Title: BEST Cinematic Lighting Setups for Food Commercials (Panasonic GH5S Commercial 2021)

How's it going, everyone? This is Scott Takai, and in today's video I wanted to share with you guys some DP work that I did for a restaurant called Woodfire Kebab in Laguna Hills, California.
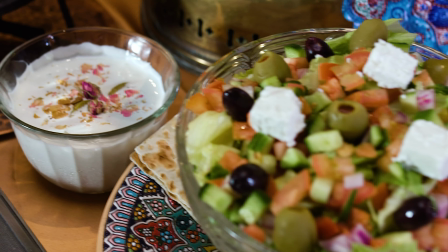I shot a commercial for their new dish, Tour of Persia, and in today's video I just wanted to share with you guys the lighting setups that I did in the commercial.
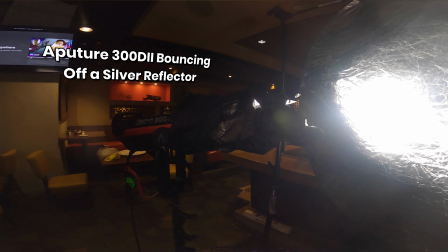So what I ended up doing for this setup was I took the 300D Mark II and
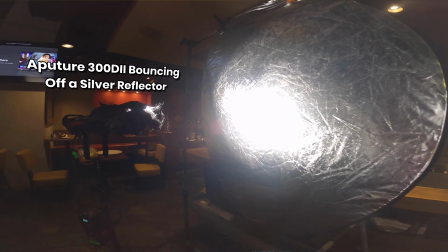I bounced the light off of a silver reflector and highlighted the food from camera left,
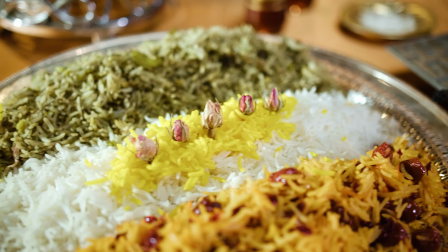and just so I can get less of the light to spread and get the light to be a little bit more
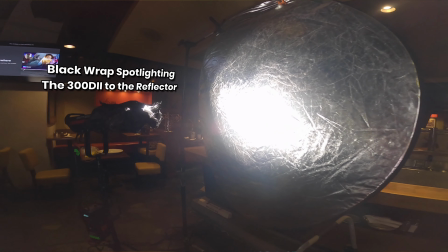direct, I black wrapped it and I just made like a little cone around it just to direct the light to the reflector and bounce it back to the food and just have less of the light spreading around.
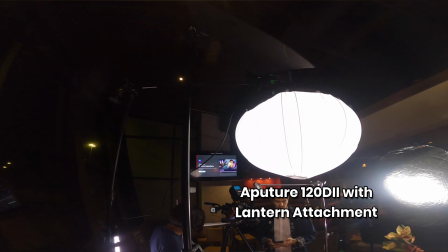The second light, I used the Aperture 120D Mark II with the lantern attachment,
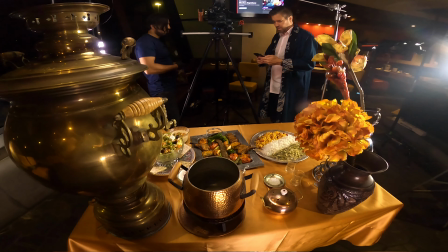and I just put it directly above the food just so I can try to evenly light it as much as possible.
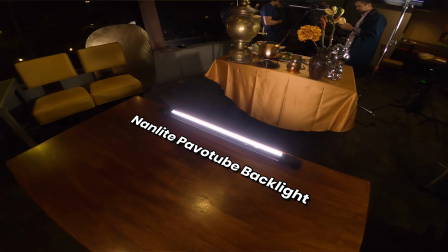And then I used two Nanlite Pavo tubes, one in the back as a backlight and then one on camera right as a fill light.
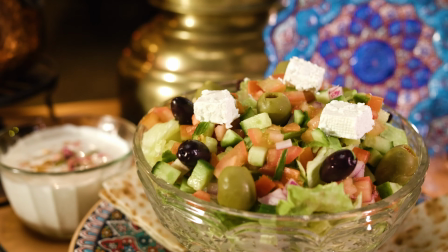So with the 120D Mark II and the lantern attachment, it gives very even lighting throughout the table and throughout all of the food.
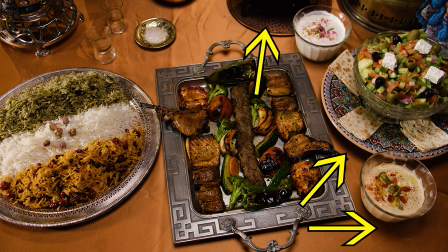The areas that aren't hit by light is actually very dark, so just to make it more visually appealing and a little bit more bright,
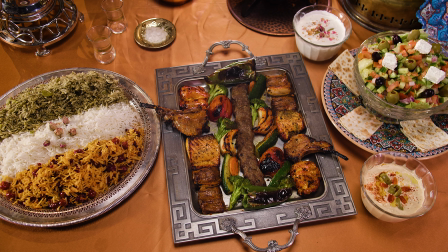using the Nanlite Pavo tubes to fill in the shadows on both sides helps give it a more brighter, slightly more high-key look. And then with the Aperture 300D Mark II, reflecting onto the reflector and reflecting it with harsh light,
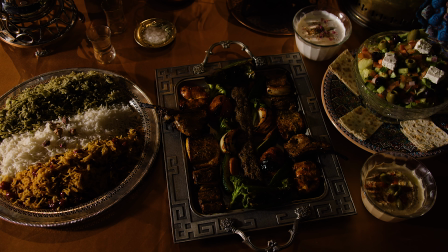to me it adds more contrast and it adds more texture to it, so it just gives it a more interesting look. And if the light wasn't there, then the lighting would have just looked a lot more flat. For the camera setup, I didn't have a legitimate overhead rig,
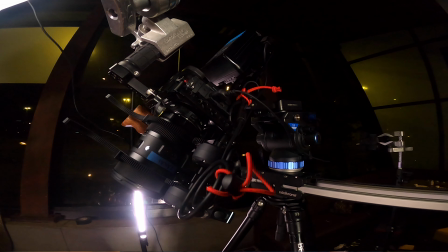so what I had to do was just tilt the tripod as far forward as I could, and I also used this Edelkrone plate thing.
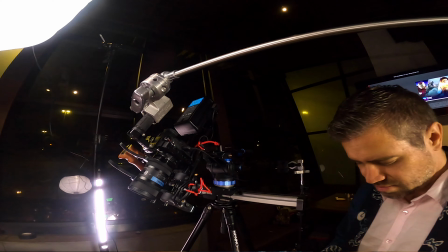I don't really remember what it's called, and what it does is it just extends it more, and then you could also tilt it down so that it gets a more downward angle to it. And since we were ghetto rigging the camera and it made it more difficult to adjust the camera to exactly where I wanted it to,
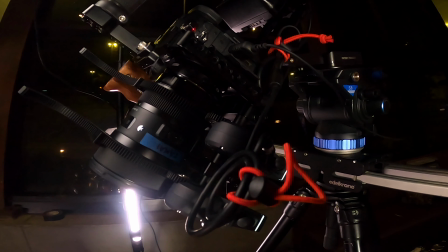I used the Tilta Nucleus M follow focus so that I didn't have to worry about touching the camera again as far as touching the focus and touching the zoom.
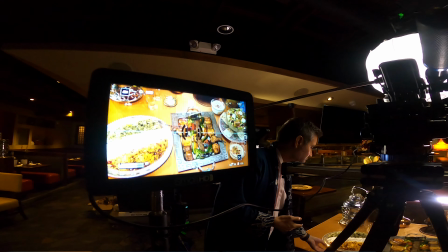And besides pushing record, it made it so that I didn't have to touch the camera, therefore I can keep it a lot more still. So that was the video for today, something short and sweet, and I just wanted to say thank you guys for watching the video, because there's plenty of videos on the internet that you could be watching but you decide to watch mine instead, which I am very, very appreciative of. And if you want to see more from me, check out my social media accounts in the description below. And if you want to see more videos from me, check out my YouTube channel for more filmmaking related videos. And I will have an amazing day, and I will see you guys later. Peace.